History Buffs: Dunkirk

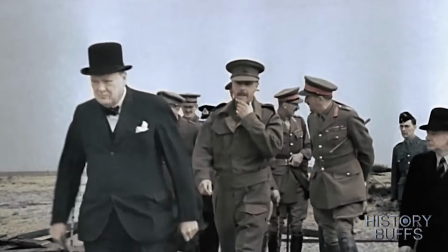(8:25) If nothing is neglected, and if the best arrangements are made, as they are being made,
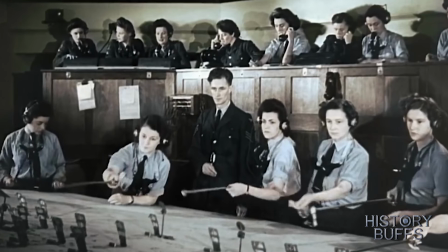(8:31) we shall prove ourselves once more able to defend our island home, to ride out the storm of war,
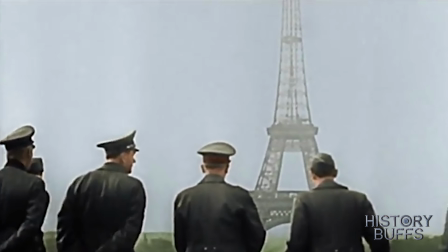(8:39) and to outlive the menace of tyranny, if necessary for years, if necessary alone.
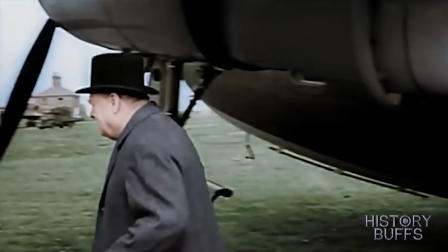(8:49) We shall go on to the end. We shall fight in France.
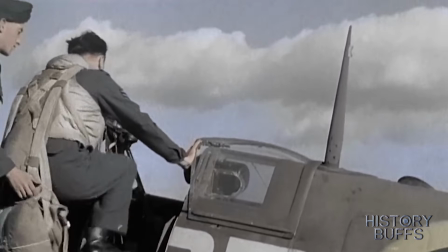(8:54) We shall fight on the seas and oceans. We shall fight with growing confidence and growing strength in the air.
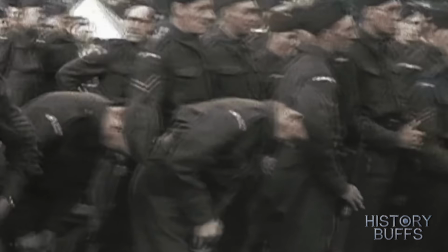(9:03) We shall defend our island, whatever the cost may be. We shall fight on the beaches.
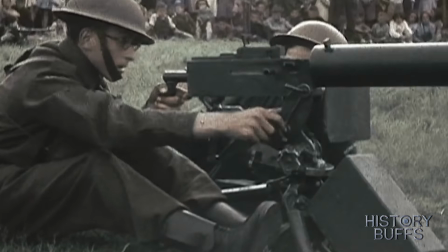(9:09) We shall fight on the landing grounds. We shall fight in the fields and in the streets.
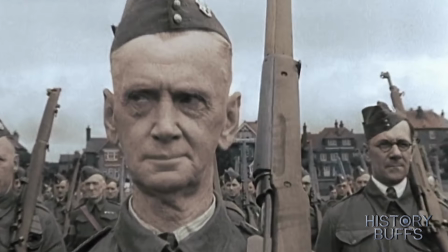(9:16) We shall fight in the hills. We shall never surrender. And if, which I do not for a moment believe,
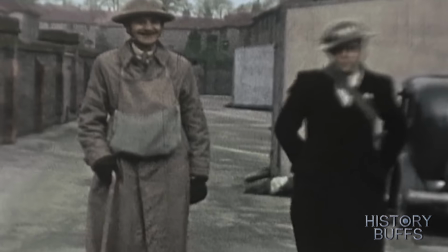(9:25) this island or a large part of it were subjugated and starving,
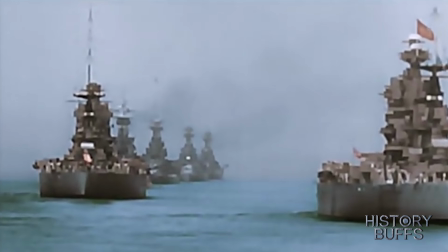(9:30) then our empire beyond the seas, armed and guarded by the British fleet,
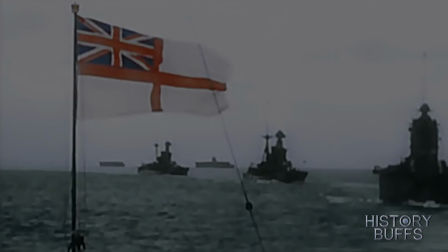(9:37) would carry on the struggle until, in God's good time, the new world,
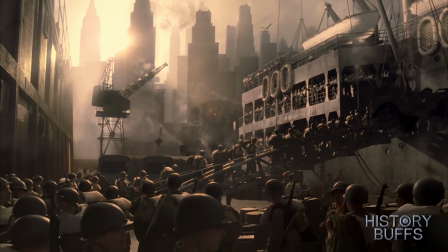(9:44) with all its power and might, steps forth to the rescue and the liberation of the old.
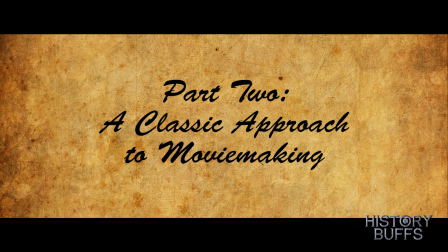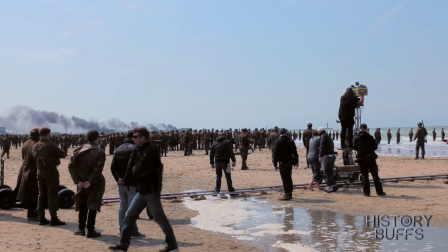(9:57)
For this chapter, I'm going to be talking about the things I liked in Dunkirk, and they mostly have to do with Christopher Nolan's filmmaking approach.
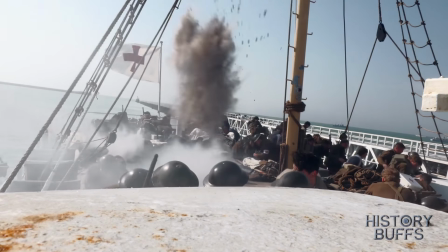(10:04)
Now, many people praise the movie for its style and how it almost feels like an indie film based on its little use of dialogue and the non-linear editing.
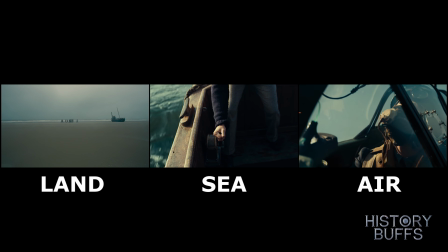(10:12)
The timeline of the 3 story arcs is a little jarring at first and requires the audience to pay close attention in order for the big payoff at the end.
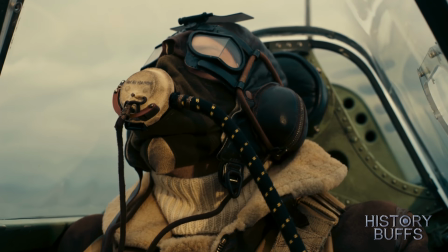(10:20)
It's a ballsy approach for a summer blockbuster, but it seems to have paid off, leaving many viewers satisfied by its artistic approach.
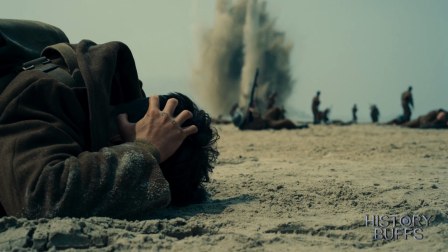(10:27)
Myself, on the other hand, I appreciated the film for a different reason, and that's its incredible use of practical effects.
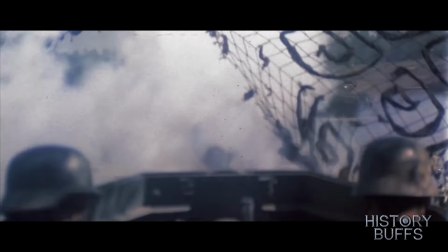(10:34)
Many times on this channel I've stated how much I love my war movies to look as real as possible.
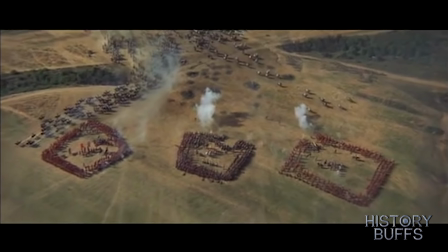(10:39)
Most of my favourites are from the 60s and 70s, like classics like Waterloo, A Bridge Too Far, Tora Tora Tora, Patton.
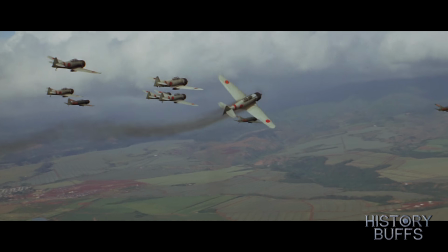(10:47)
They all use vast numbers of extras and realistic practical effects that help bring these battles to life.
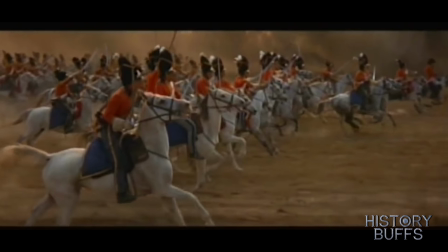(10:54)
And these days, this style of filmmaking in its purity is a dying art, thanks to the advantages of CGI.
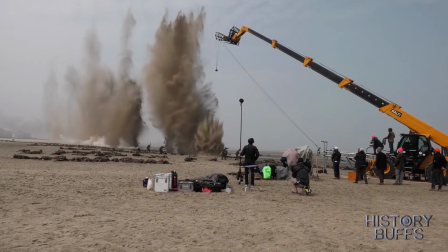(11:01)
But it seems that Christopher Nolan comes from the same school of thought as I do, as Dunkirk is almost entirely practical effects.
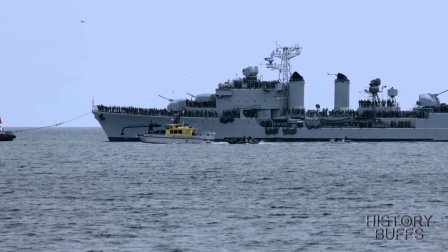(11:08)
And by shooting it with modern day cinematography, it has brought us even closer to the action.
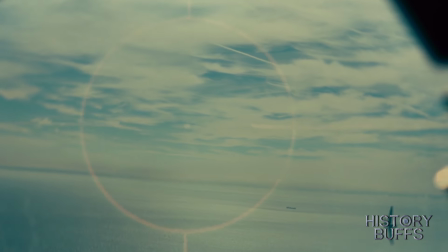(11:14)
For example, the dogfights we see here are simply incredible.
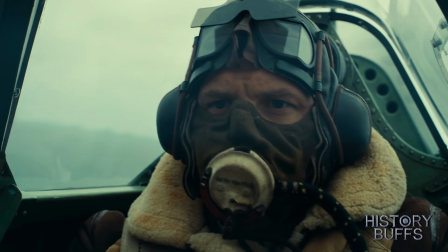(11:18)
Aside from just a few scenes, almost everything was shot in the air with real planes.
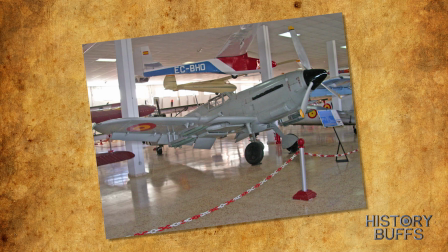(11:23)
They had 3 working Spitfires, and standing in for the Messerschmitts was the HA-1112, the Spanish equivalent of these German fighters.
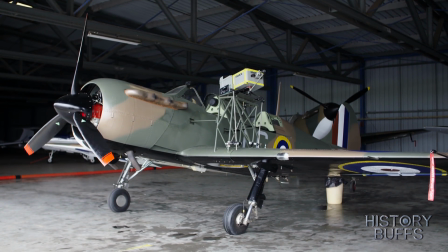(11:31)
The close-up shots of the actors from both inside and outside the cockpits were captured by IMAX cameras fixed to the wings of the planes.
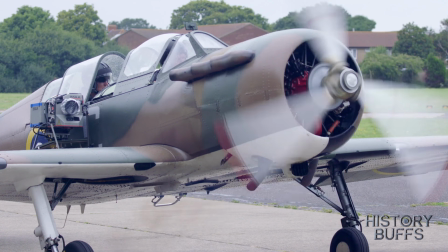(11:38)
And while in the air, the actors were able to perform thanks to a real pilot hidden from view in the second cockpit.
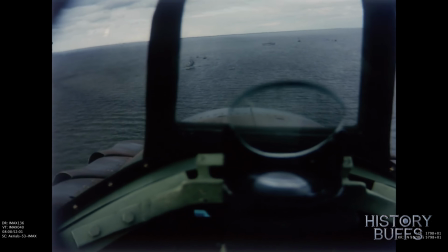(11:44)
By shooting it this way, you get a genuine idea of what it must have been like flying these planes, making the dogfights feel authentic.
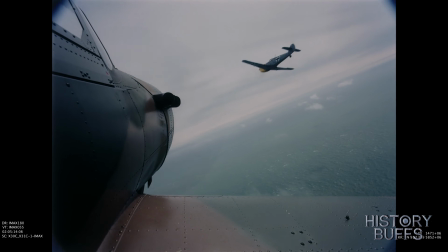(11:52)
And you start to understand the level of skill that these pilots needed to survive these engagements.
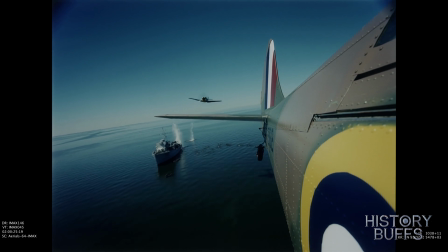(11:57)
A wrong move made too soon or too late and that would be it. In my opinion, these dogfights are pretty accurate,
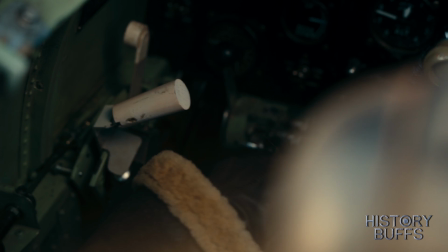(12:03)
but some historians have criticized their length by pointing out how real Spitfires only had 14 seconds of ammo and rarely shot down more than 1 plane at a time,
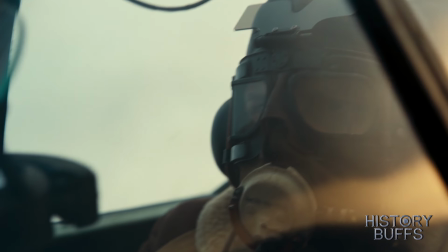(12:12)
whilst Tom Hardy's planes seemed to have almost unlimited ammo.
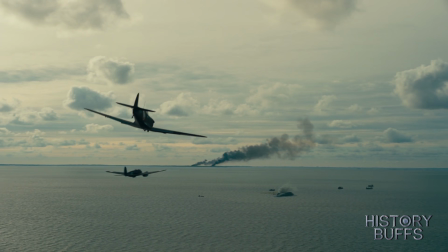(12:15)
Now, aside from the Spitfires and Messerschmitts, I thought it'd be cool to talk about the German Heinkel 111 bomber that we see in the movie's climax. Now,
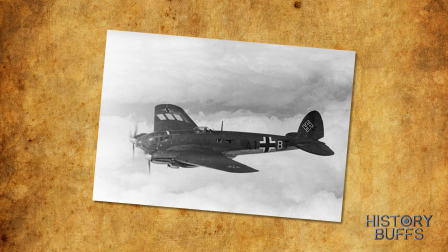(12:24)
they weren't able to get their hands on a real one since there are none left that still function.